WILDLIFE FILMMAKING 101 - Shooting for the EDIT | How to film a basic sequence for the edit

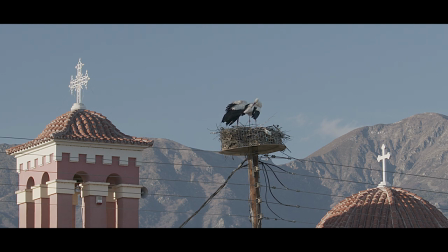1111s
So most of these, in fact all of these clips, I'm shooting at 50 frames per second, which slows it down enough to add a little bit of romance, and also lets you see the action that little bit better, especially the flying. Oh, and they're mating again.
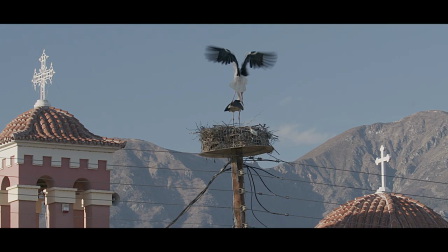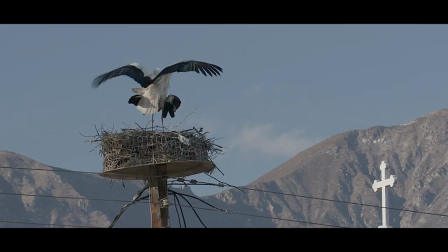1137s
I'm wide now, and then I stop, go in slightly closer, reframe, and carry on shooting. And he's jumped off her now. So I can
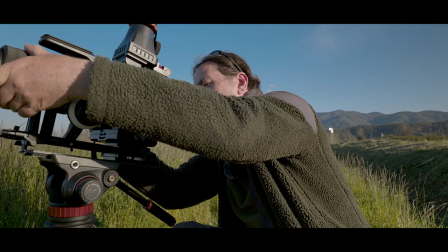1152s
stop that clip, go back out wide again, carry on filming.
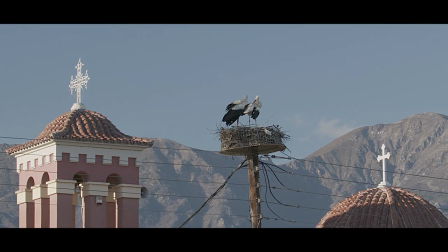1158s
So that will allow me to cut between those and hopefully make it slightly more interesting. So what was I saying? Yeah, I'm shooting all of these at 50 frames per second, which slows the action down just that little bit. And each clip, I'm doing anything from 10 to 30 seconds, depending on what's happening in the shot. And that should give me enough time in the edit suite to be able to cut to the action that I'm after showing in those particular clips. Okay, so that's a good mix of shots I've been able to get.
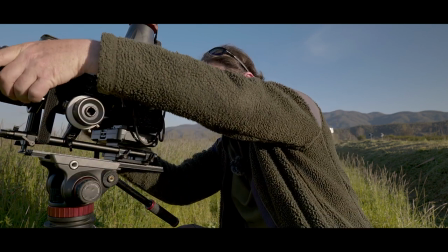1195s
Like I said, the only shot that's missing, or two shots that are missing, in fact, are him flying off the nest to go forage, so that I can actually cut that into before the sequence, that when I miss that shot, and then him actually foraging in a field somewhere for food or sticks or what have you. I think when he flew in, I'm not sure if he was carrying anything in his beak, so he might have just been away looking for food. I'll have to replay that. If he flies off again, then I'll get that shot, and then I'll try and find the clip where he flew in to check and see if he's actually carrying anything in his bill.
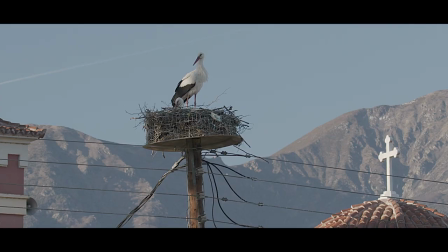1251s
So the male is stood up and preening himself, and I'm feeling he might go at any moment, judging by his movements. But I also remembered something else that I had been meaning to mention, which is,
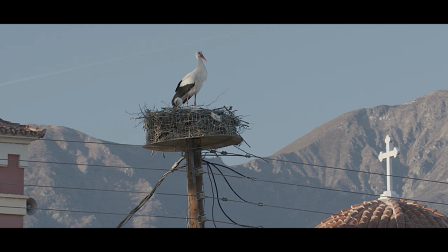1269s
for the sake of continuity as well, what really helps is if the bird exits the frame, if the bird exits the frame in a particular direction, that it re-enters from the same direction.
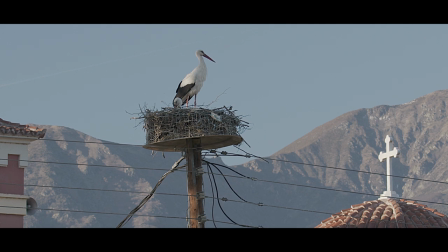1285s
That also helps with the continuity of viewing for the viewer. It's a bit jarring if you have something exit on the one side and then re-enter from a different direction.
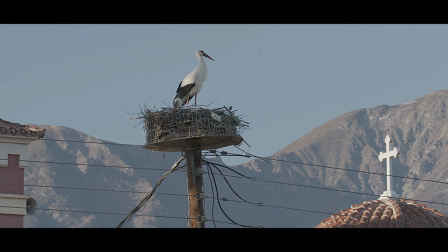1302s
Obviously, it's not always possible to predict. There's some ways that you can get around that, for example, flipping the shot, which is not always possible. So for my example here, it's not really possible because I have the church and the mountain in the back,
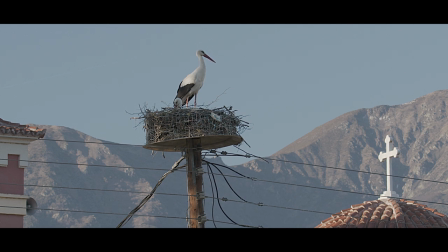1318s
and it would be obvious if I flipped the shot that something is not quite right from one shot to the next. So, yeah, that's why it's also important. And he's gone, and I'm recording, thankfully. Okay, and he's just flying across.
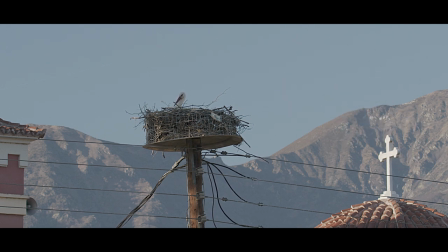1336s
Don't know if this camera will pick it up. Okay, he's headed off, hopefully into the next field. Okay, so thankfully I had the camera running. Because I suspected he was going to make a move, and he did.